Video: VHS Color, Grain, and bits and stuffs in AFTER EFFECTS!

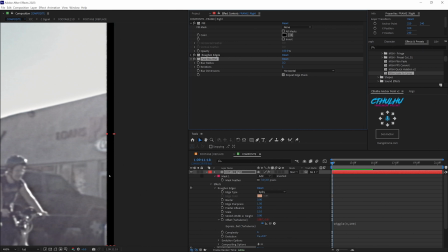Smaller the number, or the sharper the fall off. So that is one way of doing it. Let's just hide that. Another way we can do it is add a wave warp to it.
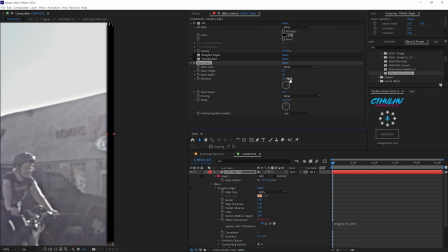Go to noise. And we need to make sure the noise is at 0%. The height really, really, really low here.
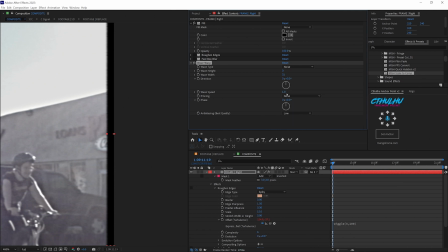Just mess around with these settings a little bit. So that is another way of doing it.
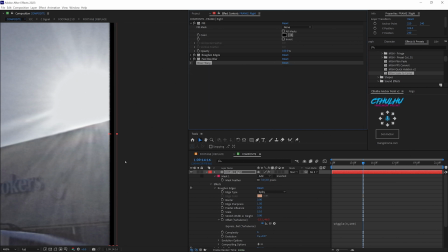All right, I'm gonna stick with my roughen edges because I feel this gives me a little bit more texture to it.
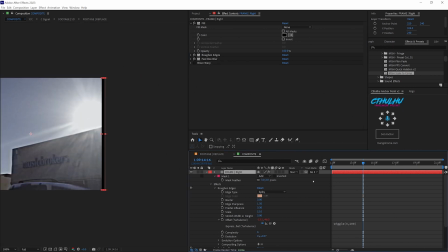So what we're gonna do now is we're gonna duplicate our frame right by Control D. We're gonna rename this to left. We're gonna tap R on the keyboard and bring up the rotation, and we're gonna flip it exactly 180.
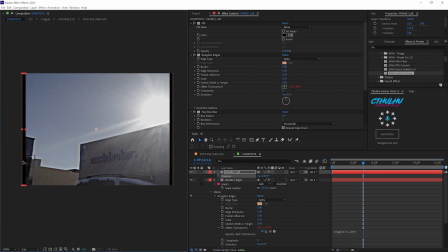And we may have to adjust it here.
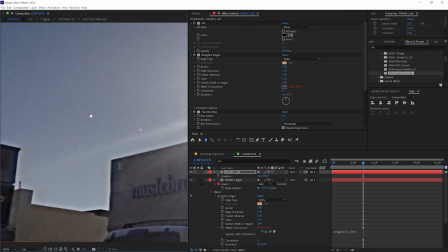And we'll make it a little bit smaller than the other side, just to give it a little bit more character.
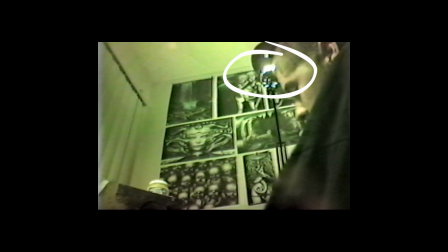Sometimes VHS tapes have a bit of what I call ghosting when the camera pans.
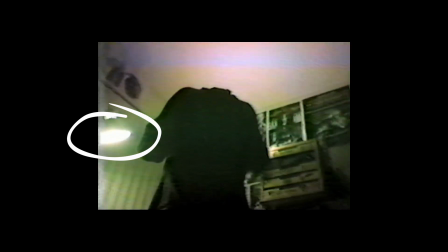In fact, that old tube-based camera I said I had,
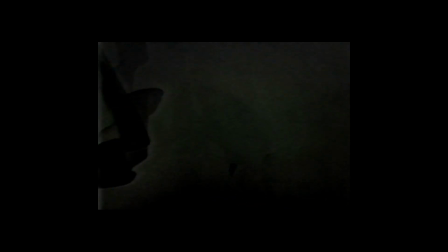any light that would be considered clipping the white threshold would temporarily burn that light into the image.
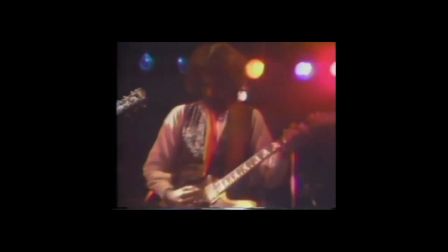If you look at late 70s and early 80s video footage,
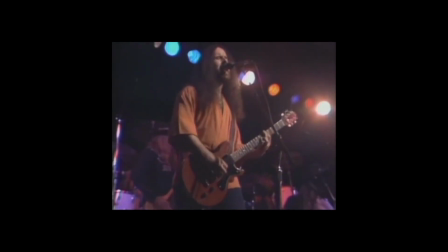you can see that happening. It would look like the lights are streaking across the frame like a bad acid trip.
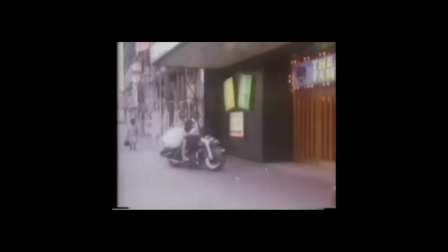VHS recorders and tapes would do the same thing, creating a hazy ghosting effect.
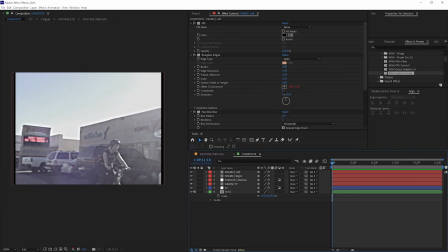So let's create this now. Let's take our YC comp, this is why we combine them two, and let's duplicate it. I control D. And we're gonna rename this YC ghosting. And this layer, grab yourself a Gaussian blur.
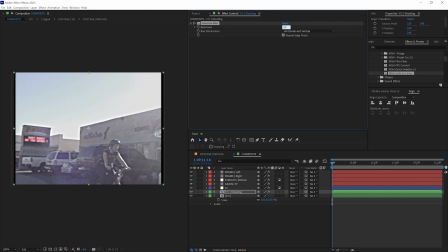And we're gonna turn this up pretty high to like 50% and horizontal only. We're gonna come down to this layer and tap T to bring up the opacity. And we're gonna drop this super low, something like 5 for now.
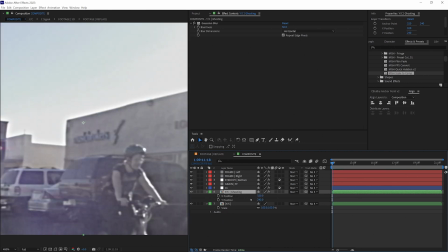Now we don't really see anything, but if we tap E on the keyboard, we want to move this just slightly
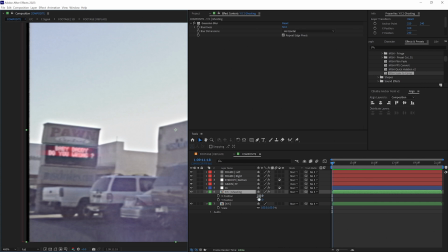to the right, just a few pixels, something like, let's just add 6 pixels to it.
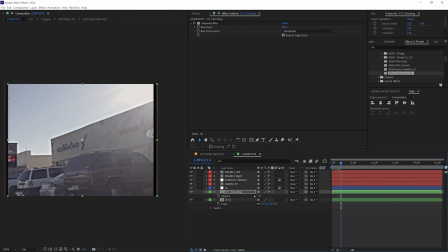So it moves over to the right there. And if we bring up the opacity, we can really see what it's doing here.
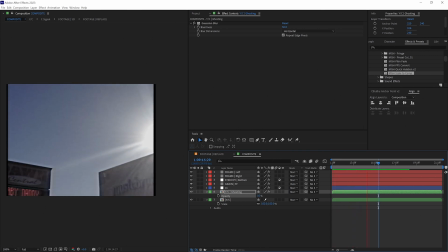And for YouTube purposes, I'll make this pretty extreme, but you want to kind of keep this down low.
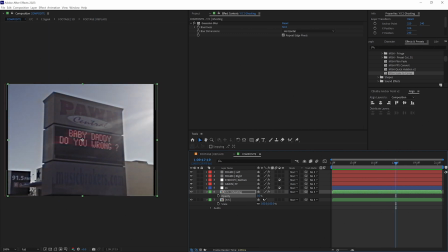And all these little tiny assets that we're adding to it, they add up.
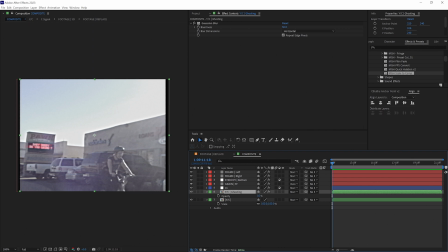Now let's put what I would call tape wobbles over the entire frame, where it's kind of wavy throughout the whole thing. And we're going to do that by coming up to our project, and we're going to bring down another adjustment layer. And let's put this right underneath our color correction.
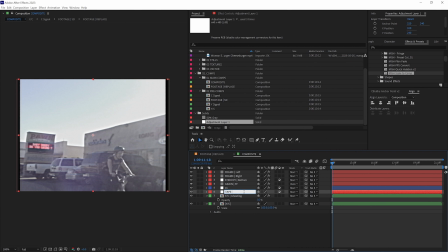Again, let's change it to an adjustment layer. Rename this to tape wobble full frame. And again, let's take our trusty old wave warp and put it down here.
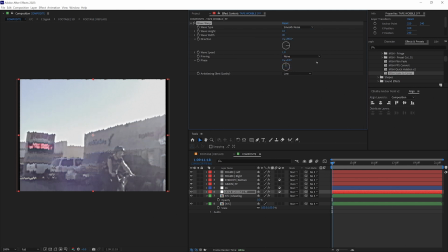We're going to change the wave type to smooth noise and take the wave height down super low, like 2. And we're going to bring this wave width pretty high to like 500.
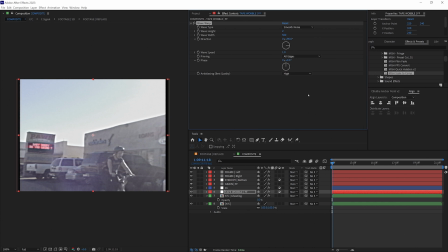We're going to pin it to all edges and we can do high. And we need to make sure that it is moving up and down, not side by side. So let's take our direction and turn it to 0. So it's up and down.
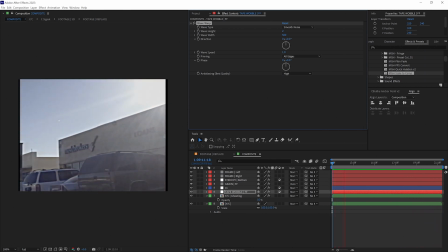And you can see just a slight wave wobble on it. Like it's an older kind of stretched out tape a little bit.
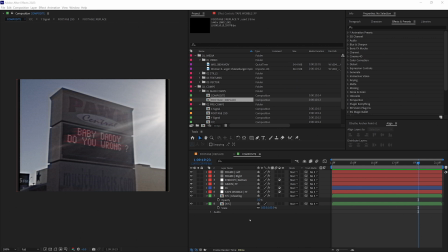Let's add one more thing to this. And let's add some interlacing lines. You know, the upper and lower field separating. It's especially noticeable when the camera pans or there's fast movement in the frame. So let's quickly create that effect. And it's super easy. Let's select our YC comp.